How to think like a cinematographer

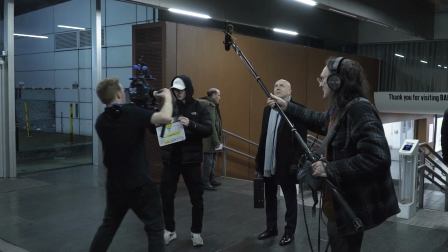So if you're being your own camera operator or DP, a few basic guidelines will help you out.
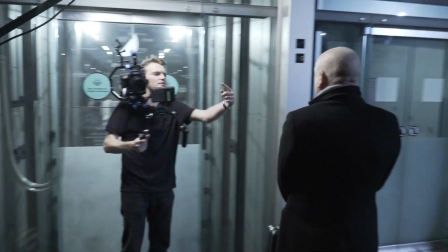You will be the one composing the shots, and so it is worth learning about cinematography.
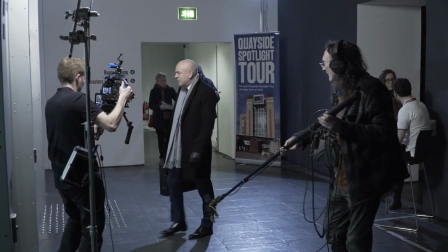So here are my tips on being your own cinematographer. Firstly, always fill the frame.
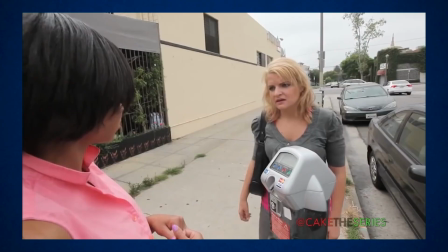This means don't include lots of areas of dead space where nothing is happening.
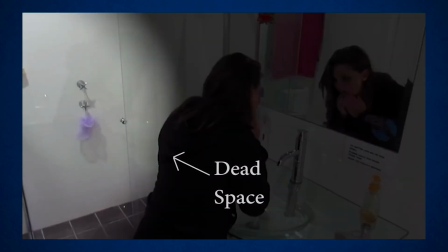If there is an area of dead space, then position something to fill it or reposition the camera to frame it out.
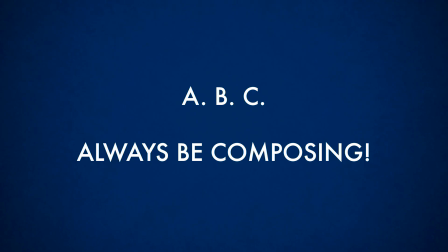Use the ABC rule. Always be composing. Always be on the hunt for a better composition of your elements. One thing that can help with this is to use the rule of thirds, which is an imaginary grid covering the screen in 9 rectangles.
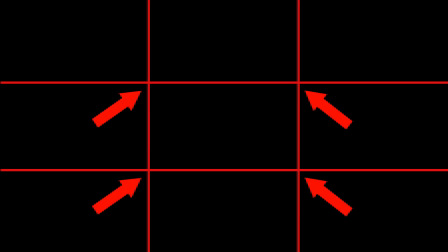It's good to place your point of interest or action on one of the crosses where the grid lines intersect, and your composition will look better.
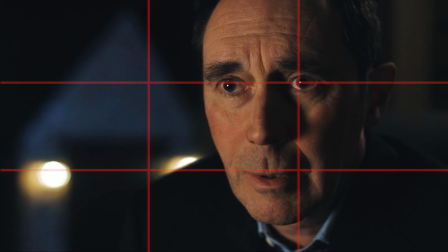So when filming people, their eyes normally go on one of the top 2 crosses,
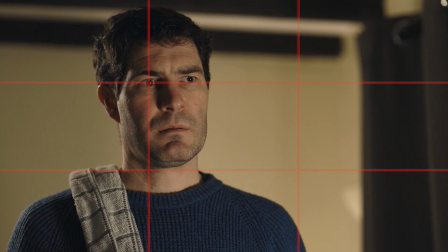giving them enough lead room or looking room on the side that they are facing.
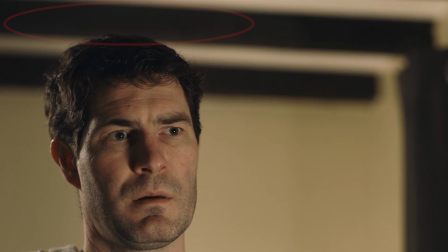This also helps remind you to not leave too much headroom above them, which looks odd.
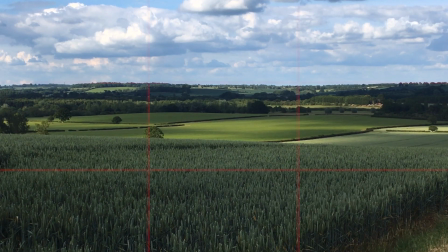For framing horizontal lines like horizons, they would normally go along one horizontal line,
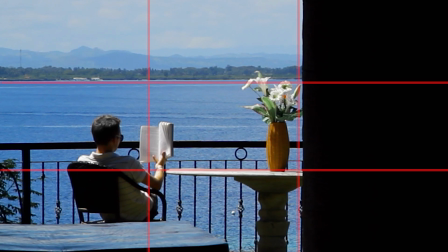and verticals like a door frame or a tree would normally go along one vertical line. This is of course just a guideline and not a hard and fast rule, but it's good to know the convention before you decide to do something else.
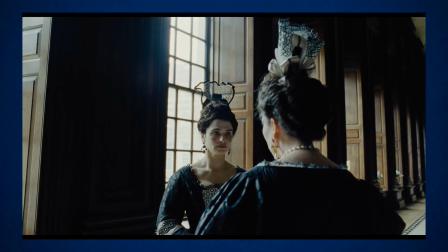For example, you could try ignoring the rule of thirds to make a viewer feel uneasy.
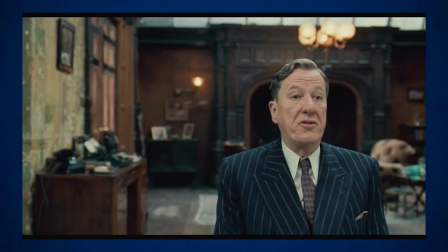You do see films that deliberately do this, but it is usually used for a good creative reason. The director will usually be wanting to make the audience feel like something isn't quite right.
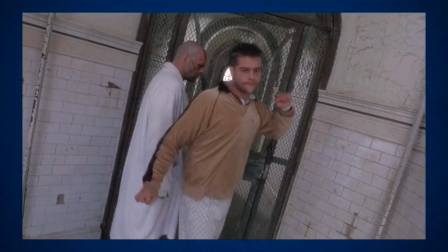You could also try a Dutch tilt, which just means tilting the camera so that it is not level.
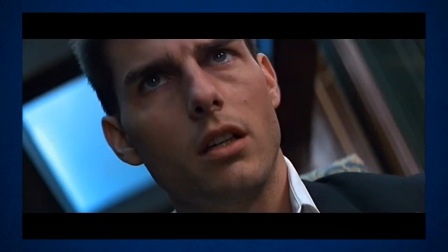And again, you often see this to portray the feeling that something isn't quite right.
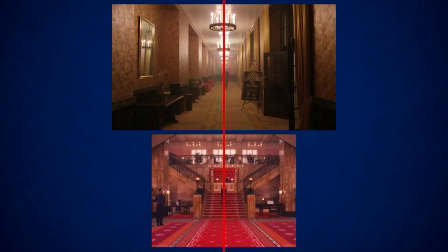You can also try symmetrical framing, like in the films of Stanley Kubrick or Wes Anderson.
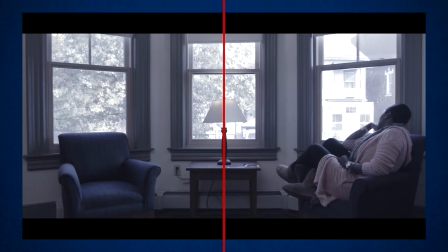And if you arrange your elements nicely, then this can also make some very pleasing compositions. You can also use leading lines to help with composition,
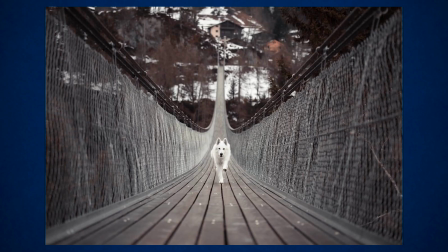where you choose things that naturally draw your eyes towards a part of the frame you want your audience to look at, which is usually your character or your dominant subject.
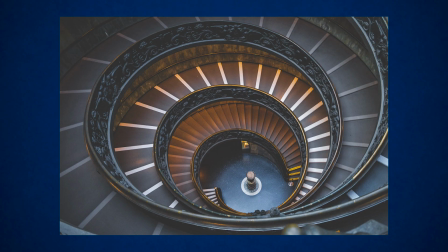You can also look for any patterns and shapes you can find which appear visually pleasing, and you can use these to make your shots more interesting.
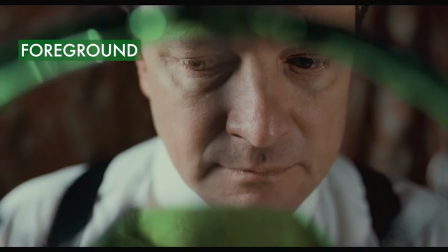Remember to use the different planes in your frame. You have a foreground, a midground, and a background to play with.
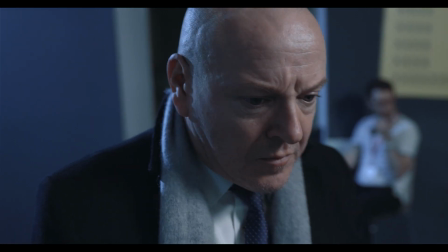Adding foreground elements to shoot through, or blurring the background, are 2 good ways to create some depth.
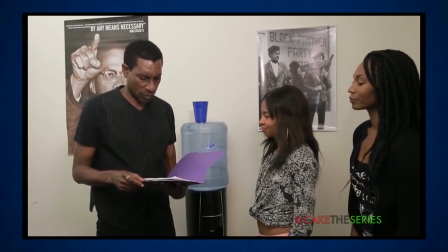I would suggest not shooting characters up against walls if you can.
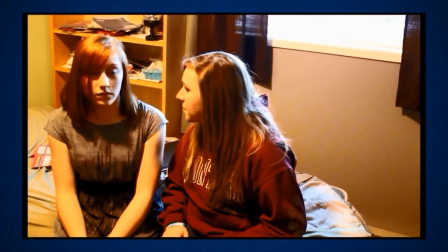It usually looks boring and gives no separation between your character and your background.
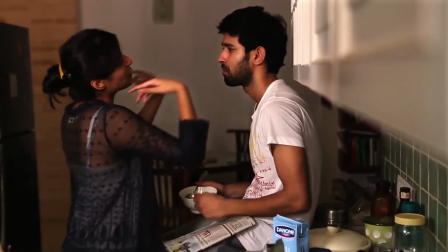If your background is further away, then you will get a nicer blur with your lens, creating more depth to your shots and making them look more cinematic.
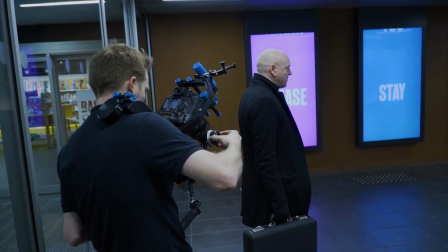Keep an eye out for anything distracting in the frame, especially in the background, before you roll. If you are filming somewhere where you don't like the background but you can't control it, you might want to be on a longer lens to blur it out, or you can frame it out. Think about how you want the audience to feel at each moment, and this will help you with what you want to show. This is the concept of film grammar: when to be wide, when to be close, when to be high or low, when to pan or tilt. Everything that you decide can be controlled by how you want your audience to feel.
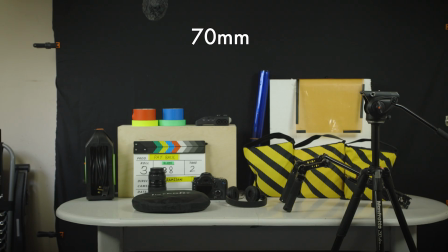We've already learned about focal lengths and how they can change the feeling of things, but there are also other things to consider.
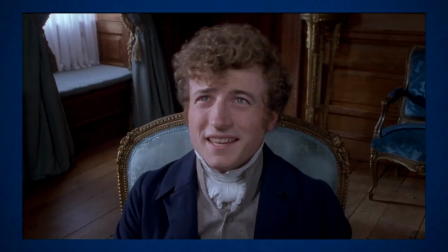A low shot looking up at someone might make them look powerful, while a high shot looking down might make them look small and insignificant. Think about if you want your camera to be moving, and if so, try and make the movement feel motivated. A pan to one side might reveal a new character or some new information.
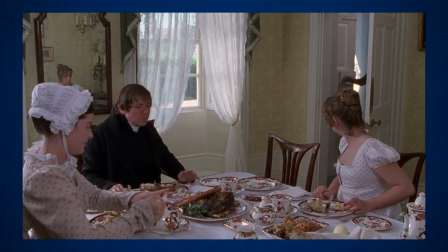A tripod shot will feel different to a handheld shot. If your scene is people sat down talking, a static camera might be the best choice.